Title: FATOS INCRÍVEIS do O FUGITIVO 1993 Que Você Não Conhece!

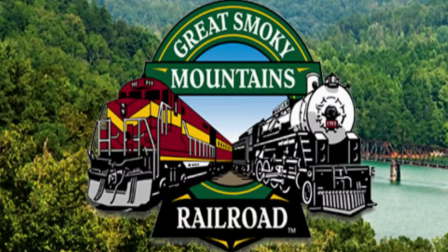O acidente foi filmado na estrada de ferro Great Smoky Mountain, perto de Dillsboro, na Carolina do Norte.
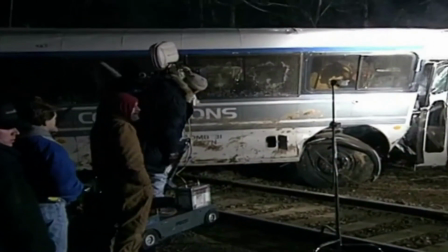Era mais barato usar uma locomotiva de tamanho real usada, que custou em torno de 20 mil dólares,
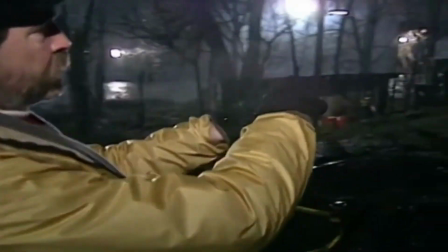em vez de criar a cena do acidente usando miniaturas ou totalmente com efeitos especiais em CGI.
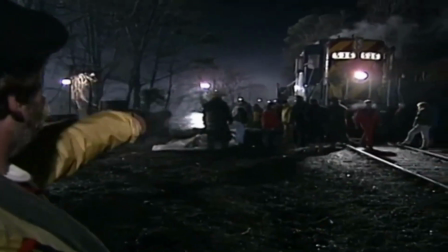O diretor Andrew Davis só teve uma chance para fazer essa filmagem e tinha que acertar, senão teria que desistir da cena, modificando o roteiro.
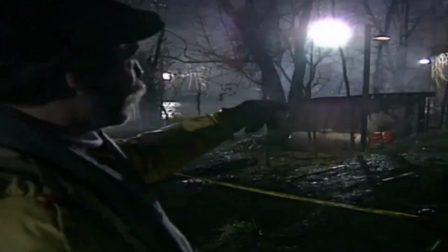Ele consultou uma série de engenheiros, dublês e a seguradora para prever o que aconteceria.
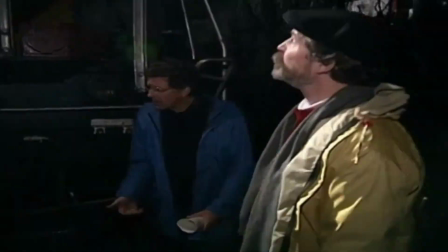De acordo com os cálculos iniciais, esperava-se que o trem colidisse com o ônibus a 60 km por hora,
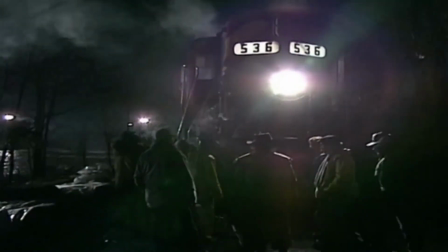mas as coisas não saíram como esperado e o trem veio a 105 km por hora.
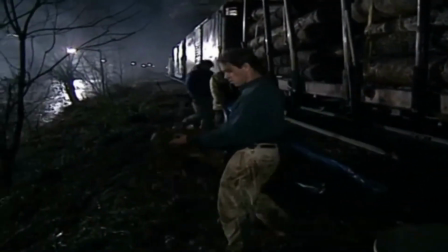Mesmo assim, a cena saiu exatamente como planejada.
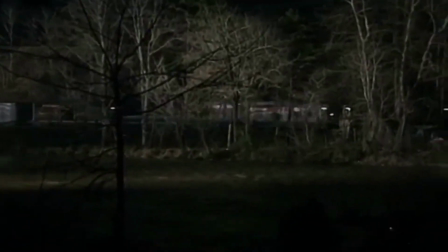Toda a cena foi feita na raça, com poucos efeitos em CGI, que foram usados apenas para algumas cenas com Harrison Ford.
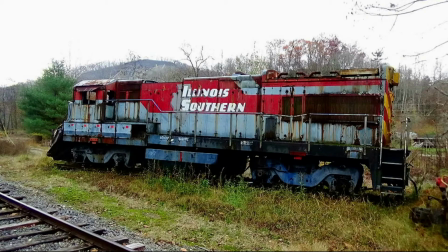A locomotiva e o ônibus destruídos agora são uma atração turística em Dillsboro, na Carolina do Norte.
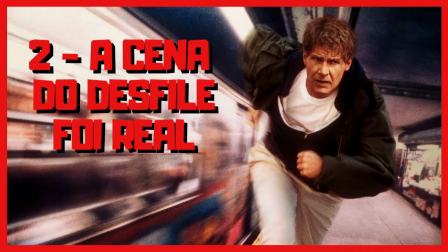A cena do desfile foi real.
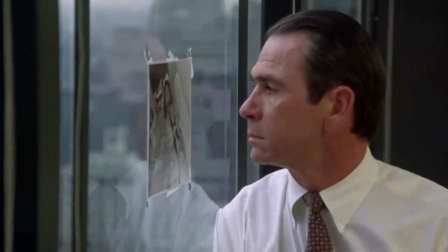Tentando escapar da incansável equipe do delegado federal Gerard, Kimball se infiltra no meio de uma multidão que participava do desfile de São Patrício.
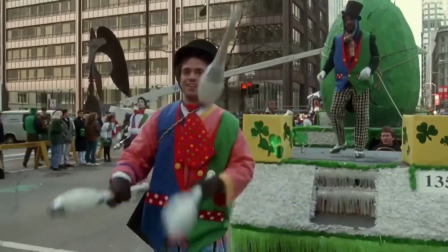O diretor Andrew Davis é natural da cidade de Chicago e queria muito filmar uma cena com esse tradicional desfile como pano de fundo.
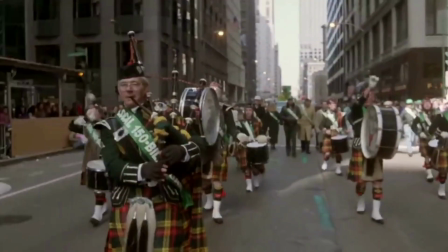Após conseguir a autorização do gabinete do prefeito para filmar no local,
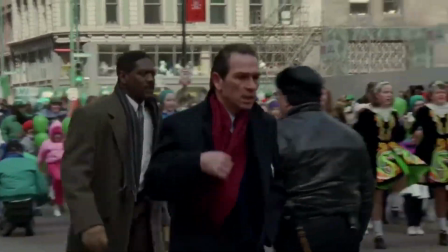a equipe de produção se posiciona no dia das festividades para tentar capturar as melhores imagens sem interromper o desfile.
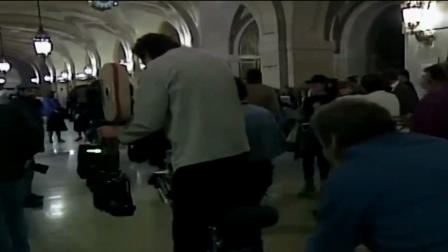Toda a cena foi filmada com uma câmera fixa de mão, para dar mais naturalidade às cenas e evitando grandes aparatos de filmagens no meio das pessoas.
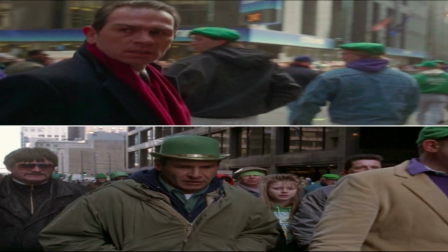Sem nenhum ensaio, os atores Ford e Jones simplesmente foram para o meio da multidão e fizeram seu trabalho,
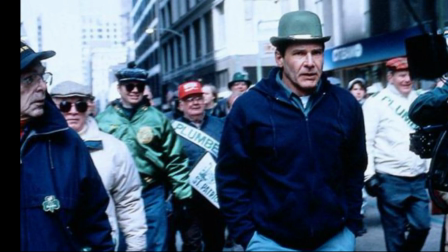com os operadores de câmera correndo para tentar acompanhar.
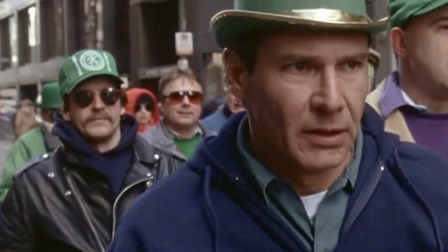Ford observou que o fato de seu personagem tentar passar despercebido pela multidão acabou dando certo,
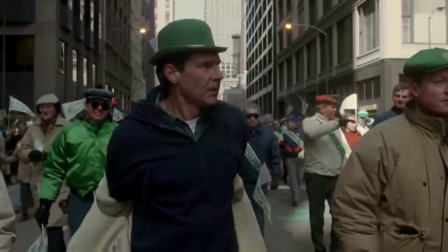pois passou-se muito tempo até que as pessoas começassem a reconhecê-lo durante o desfile.
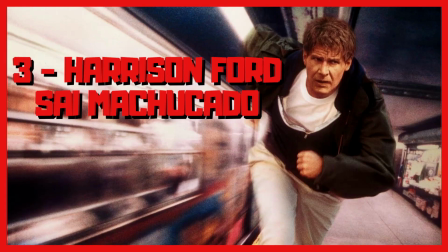Harrison Ford saiu machucado.
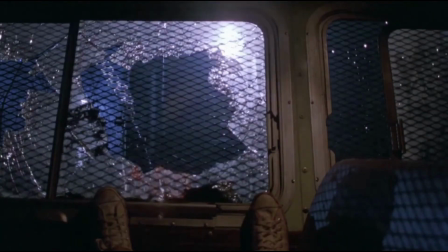Após o acidente com o ônibus que transportava os detentos, o Dr. Kimball aproveita para escapar e tentar provar sua inocência.
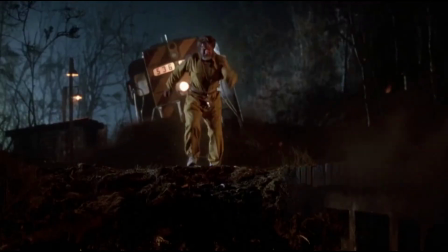Durante as filmagens da fuga pela floresta, o ator Harrison Ford acabou machucando os ligamentos da perna.
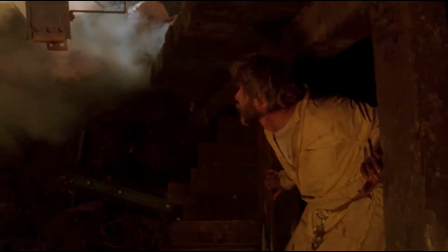Ford não quis tratar o ferimento até que as filmagens fossem finalizadas, para que seu personagem ficasse mancando durante todo o restante do filme,
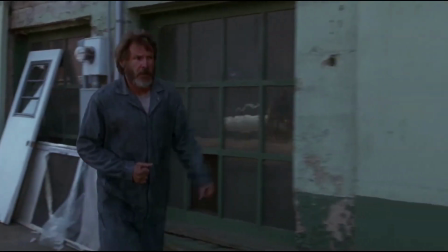dando mais veracidade para o personagem que esteve em um acidente entre um ônibus e um trem de ferro.
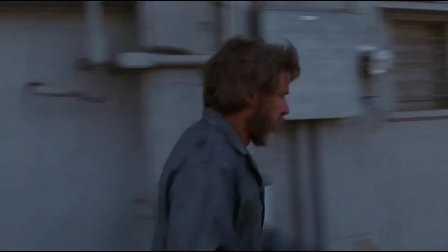O andar manco de Kimball pode ser visto em todas as cenas após o acidente.
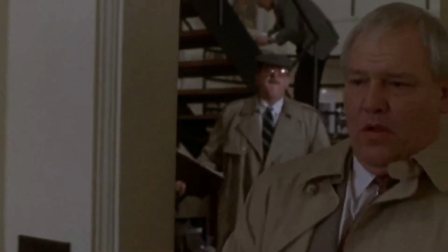O improviso. Durante a cena em que os detetives recolhem provas dentro do apartamento de Kimball,
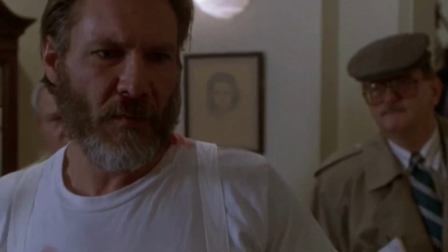já é possível notar que há uma certa desconfiança de que o marido possa ser o assassino.
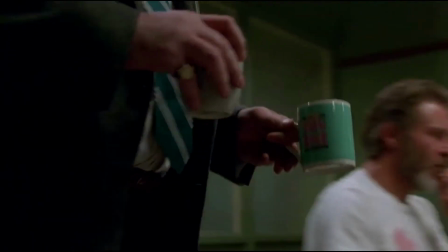Kimball é levado à delegacia para prestar depoimento na mesma noite, e durante o interrogatório,
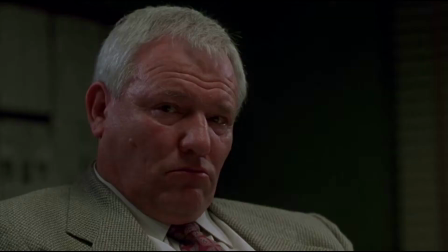os detetives deixam muito claro que Kimball é o principal suspeito de assassinar a própria esposa.
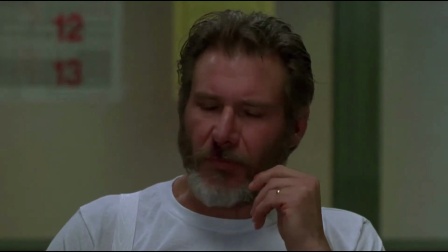O ator Harrison Ford entrega uma boa atuação nessa cena, mostrando todo o cansaço e a tristeza do personagem,
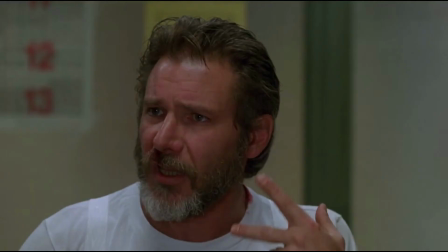que parece meio perdido com tanta coisa acontecendo ao mesmo tempo.
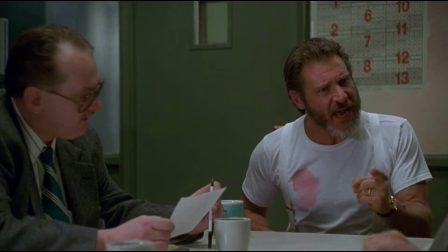Para dar mais naturalidade, toda a cena do interrogatório foi improvisada por Ford.
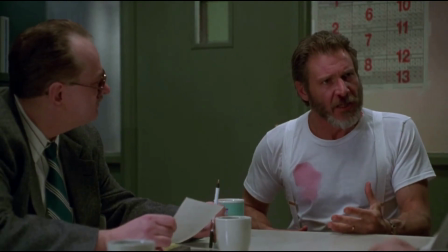O ator sabia sobre o que seria a cena, mas não tinha ideia de quais perguntas seriam feitas.
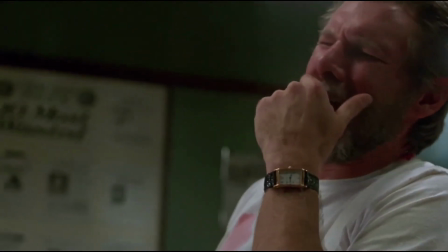O olhar de surpresa do personagem, ao desconfiar que os investigadores o têm como suspeito, é um dos grandes momentos do filme.
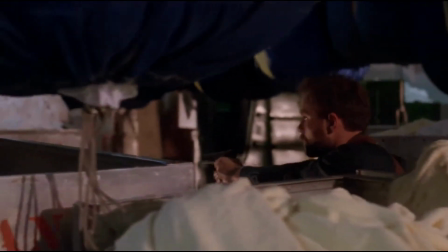Se você está curtindo essas curiosidades sobre O Fugitivo,
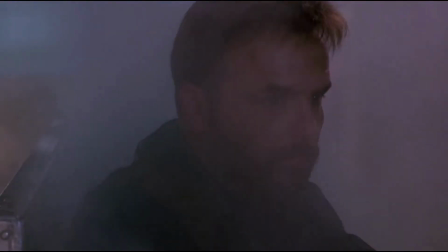vou deixar nos cards aqui em cima e na descrição do vídeo algumas sugestões com o mesmo tema de outros filmes.
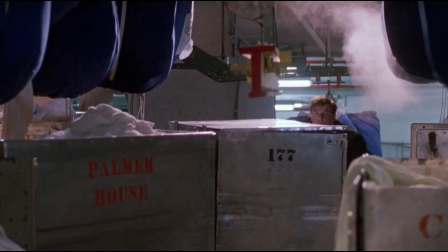Depois que acabar esse vídeo, já clica lá que tenho certeza que você vai gostar.
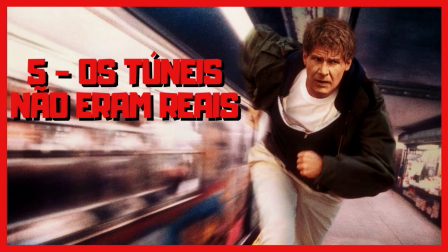Os túneis não eram reais.
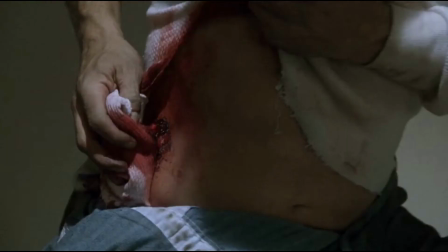Após fazer alguns curativos em um hospital por conta de ferimentos causados no acidente durante a fuga, Kimball rouba uma ambulância e foge.
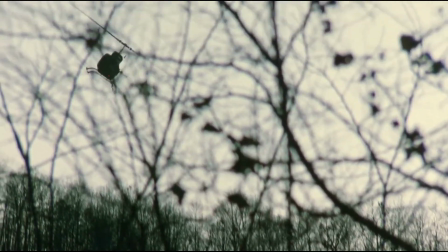Em seu encalço está o agente Gerard e toda a sua equipe, usando inclusive um helicóptero na perseguição.
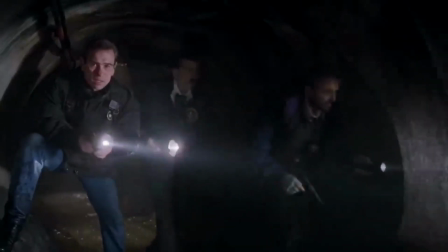Kimball entra em um túnel e some da vista de todos. Gerard desconfia que Kimball está nas tubulações de água que passam por baixo do túnel.